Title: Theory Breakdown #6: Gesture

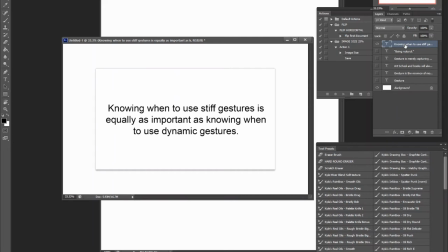(4:08)
Now, knowing when to use stiff gestures is equally as important as knowing when to use dynamic gestures. Something that I already talked about. And I will be analyzing a lot of artwork today just to show you what I mean. Now, inevitably,
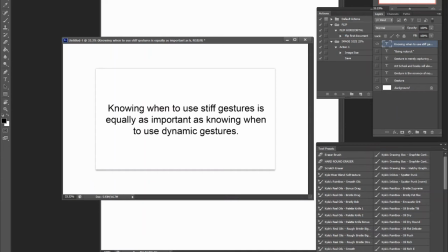(4:28)
when we talk about gestures, people will always go into Disney.
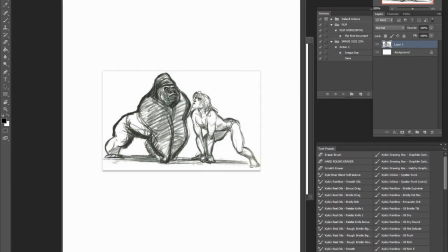(4:35)
Now, Disney is the hallmark of where the animation style came from, of course, having a long history. We know that, yes, there are a lot of fundamentals of animation and art in general that came from Disney.
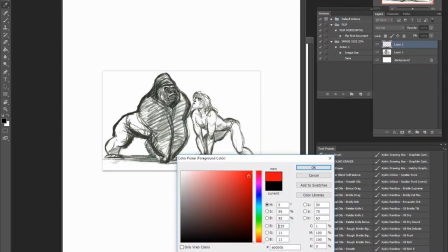(4:53)
And a big part of it, of course, is the really dynamic,
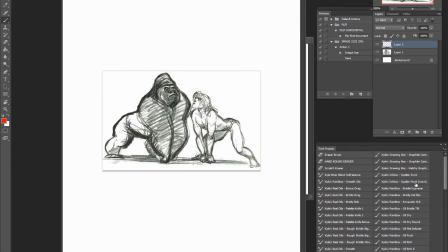(5:00)
the animation style of the old masters. So now I'm not here to criticize anything they do. They are obviously fantastic animators, and there's a reason why it works. And it definitely on screen as well.
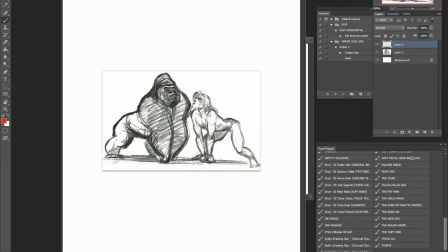(5:17)
And when we're talking about cartoon characters, this is definitely one of the best parts about the Disney style. So you notice that when we're thinking of gestures, we feel the there's a lot to talk about when it comes to creating great gestures.
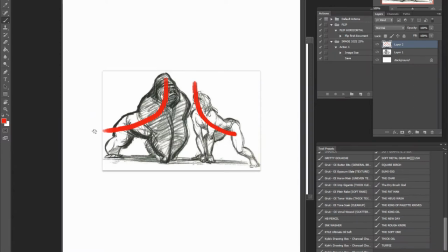(5:37)
But I just wanted to go over the really raw essence, the fundamental parts of it. Now, you see that Tarzan and the gorilla here, very dynamic.
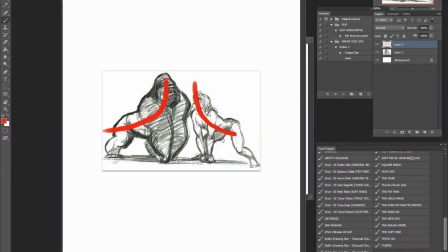(5:50)
Definitely a very clear curve of just showing the natural gorilla pose, the power pose. Now, this is, of course, exaggerated a little bit from how gorillas actually act in real life, but of course, we're talking about cartoons.
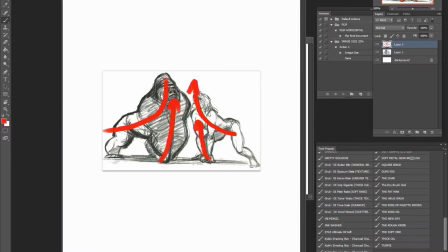(6:10)
They do have to exaggerate and they have to really push what is natural in order to create a more dynamic feeling to their work.
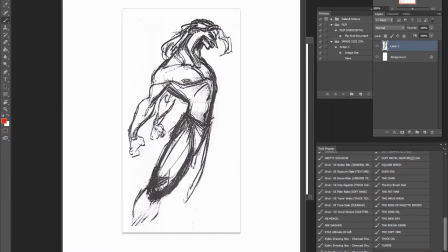(6:19)
Now we can go into more gestures here. Of course, Tarzan is a great example of what I like to study when it comes to dynamic posing. You could watch the movie, and 99% of the time, Tarzan would be in a very nice curve.
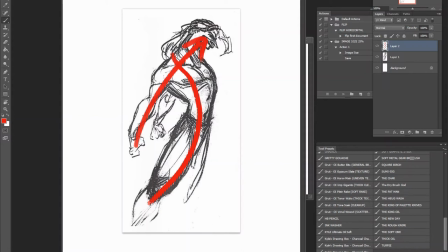(6:38)
And there's a lot of really nice things going on when it comes to, especially when it comes to power posing with Tarzan, very dynamic. Definitely look into that if you're looking for just creating these awesome, dynamic,
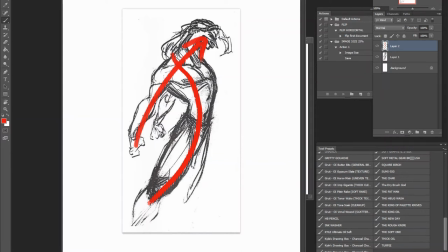(6:54)
literally natural poses inspired from the world of the animal kingdom. Now, you might think, well, all characters must be very, very dynamic, right? And it means that you always want to have dynamic poses,
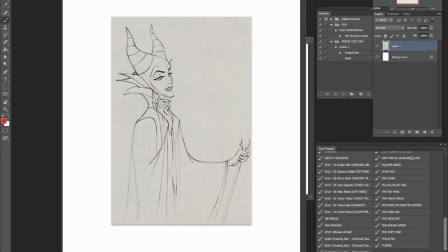(7:14)
but that's not necessarily true because we can look into this character. Now, bear with me, I completely forgot what her name is, on the top of my head, of course. But you notice that with her character, she's very subtle.
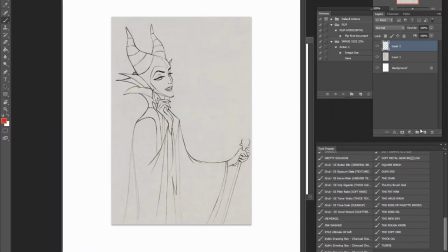(7:33)
Definitely not as dynamic as Tarzan. It goes to show that you do not need to make everything dynamic because there is a reason for having stiffer characters. And in this particular case, she is clearly very villainous.
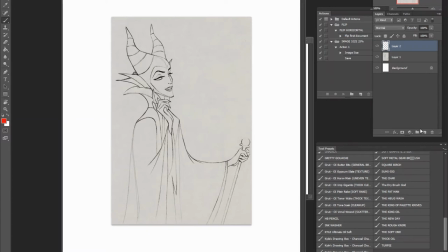(7:53)
She has to show power in a sense of very, very, I guess, a villainous power. And a lot of cases, you'll find that a lot of characters will be more vertical when it comes to that.